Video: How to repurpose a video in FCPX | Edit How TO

Welcome back in, Trey Lowell here with Lowell Productions. In today's video, we're taking a 30-second promotional ad I created roughly 6 months ago, taking some new footage that the client sent me, implementing it into the edit flow, and coming up with a new product coming up next.
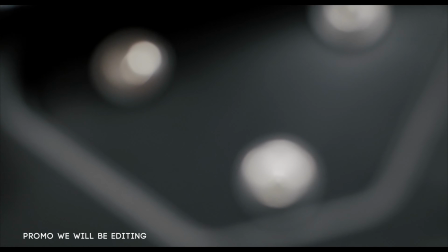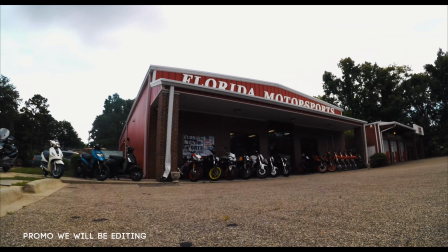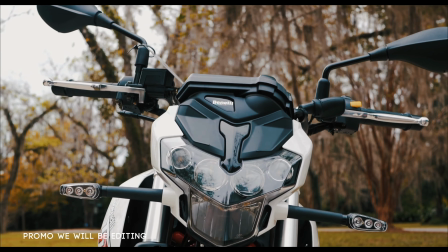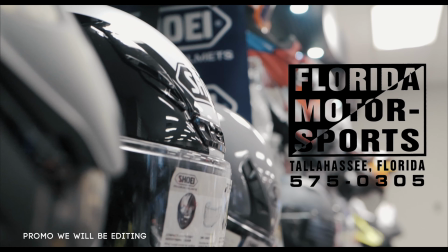So a little insight into kind of what my thought process was in regards to what I think I'm going to replace here. There were a couple of shots from the original video that were shot on a GoPro and they were time-lapse. Now we have some 4K drone footage that my buddy Anthony Rising shot with his Mavic Air 2. So that's going to be a nice touch to be able to actually just replace those. But some of those, you know, not so prestige shots, we're now going to be able to switch out with the drone footage. And I think it's just going to give the viewer experience a little bit more of a punch, giving you an overall outside look of the shop as well.
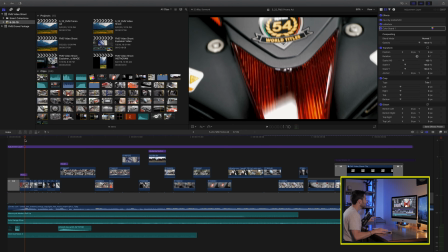[1:21]
So at the very beginning of the ad, it's very quick cuts, kind of describing all the products that are shot at Florida Motorsports.
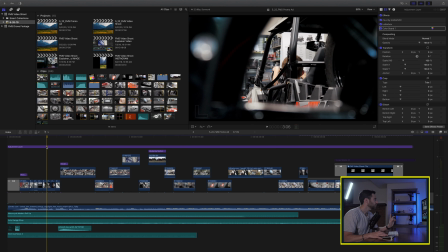[1:28]
Now I don't want to disrupt that with a drone shot, so what I think I'm going to do is we have a window of
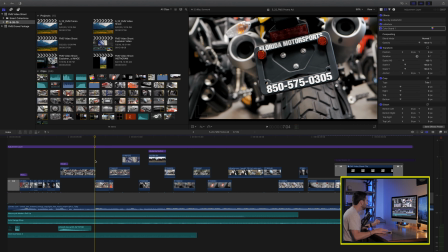[1:34]
opportunity at about the 7-second mark.
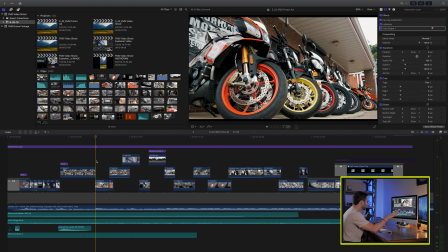[1:40]
Now currently we just have an outside shot of all the motorcycles, and I think we could do a little bit better, and that's where we're going to bring in our drone footage.
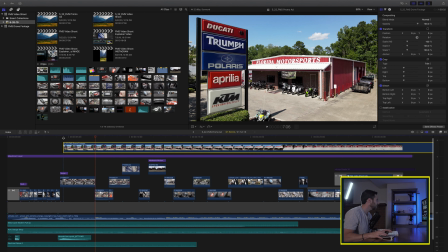[1:48]
I'm just bringing it in and I'm going to lay it right on top. I think that's the shot we're going to use.
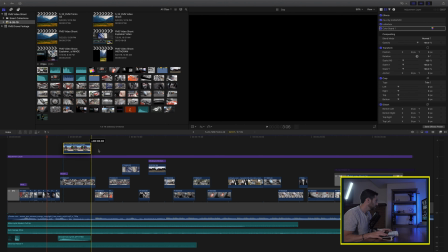[1:53]
Anthony did a great job on a nice, just fly in, nice and smooth and easy.
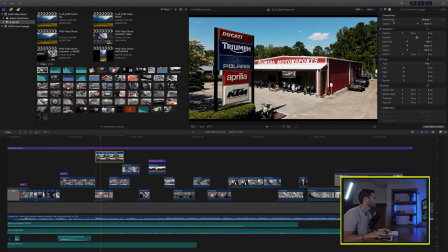[2:00]
The only thing that we are going to do is we are going to do some color correction here.
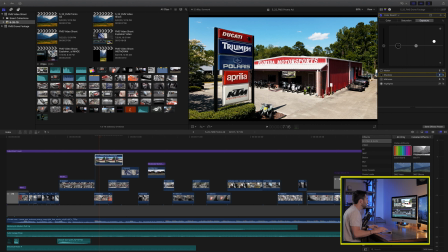[2:06]
We're going to balance it. The shadows are just really dark, so maybe I'll just kick up the shadows to like 10. To me, that actually makes it pretty doable. I don't even really even touch it.
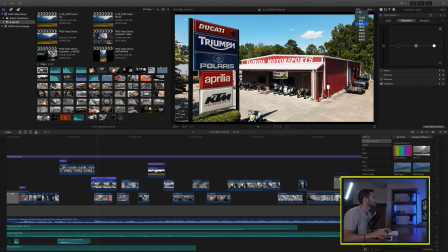[2:19]
Once we're done with that, make that 50 so I can actually see what it looks like.
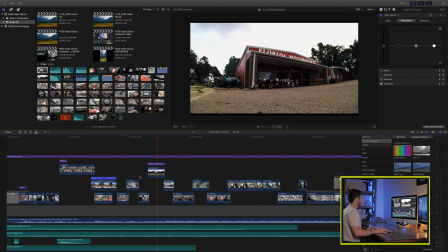[2:27]
All right, and then that is the shot. Okay, so currently we have a time-lapse shot that's kind of just on a GoPro up looking at the sign of Florida Motorsports. It's an outdoor shot. It does look okay, but we have the luxury of the drone now.
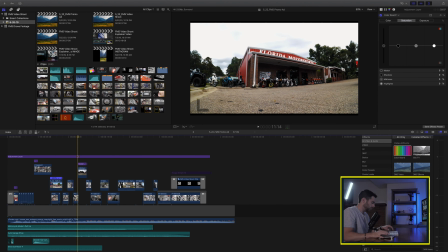[2:43]
So that's where we're gonna go through with our blade tool.
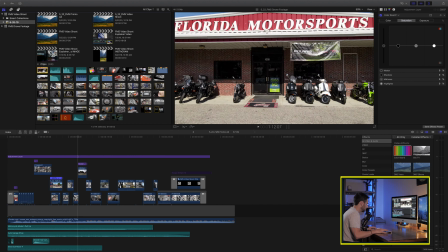[2:49]
I'm thinking drone shot. Ooh.
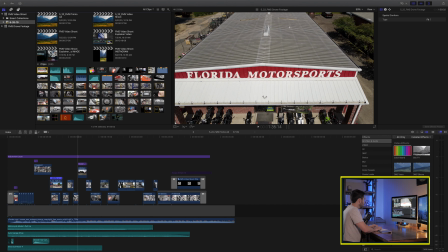[2:56]
Yeah, we could zoom out. We've gone in, so let's zoom out. So that now we're not completely repeating the other shot of zooming in.
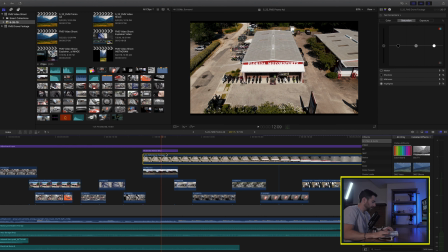[3:05]
This time we're going to be zooming out. We're going to be starting nice and low. Now we're going to reverse this clip.
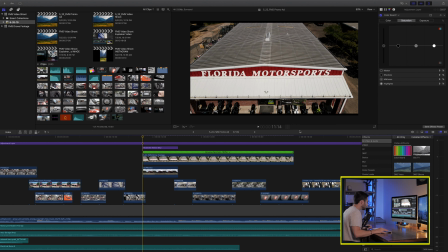[3:14]
That way we're going to start in and pull out. Speed ramp it quite a bit.
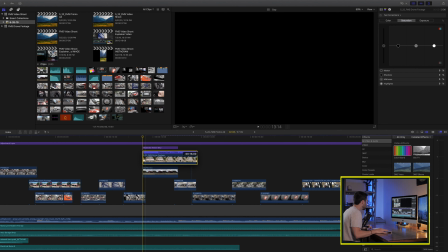[3:22]
Because really all we're doing is just trying to cover up that other clip,
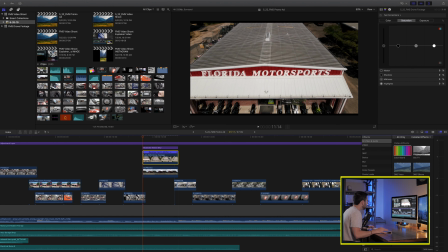[3:28]
because it's cut to the beat and the client already liked it, so we're just going to implement the new shots.
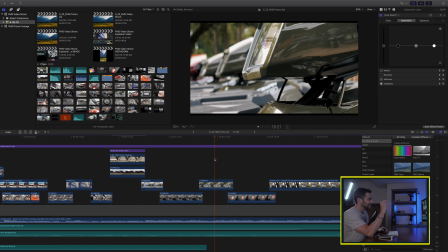[3:37]
Okay, also we currently have just a four-wheeler, and it's kind of a rack focus from one four-wheeler, like the headlamp, the driving harness, with a line of them, and I think we have a shot of the drone kind of going across,
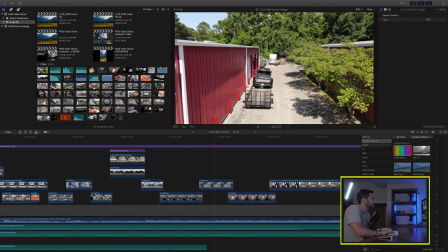[3:51]
panning across a lot of these ATVs, so we're going to use that shot instead.
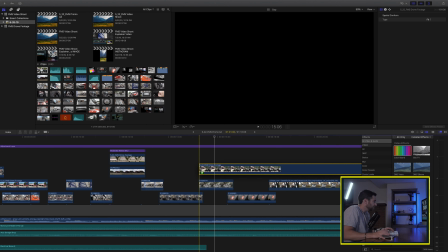[3:55]
It's just a little bit cooler, and we're just here to update what we currently already have,
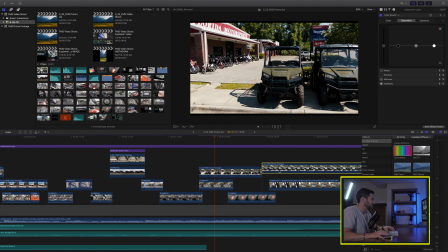[4:01]
so we don't need to reinvent the wheel per se, but this just gives a different perspective of the shop for the viewer.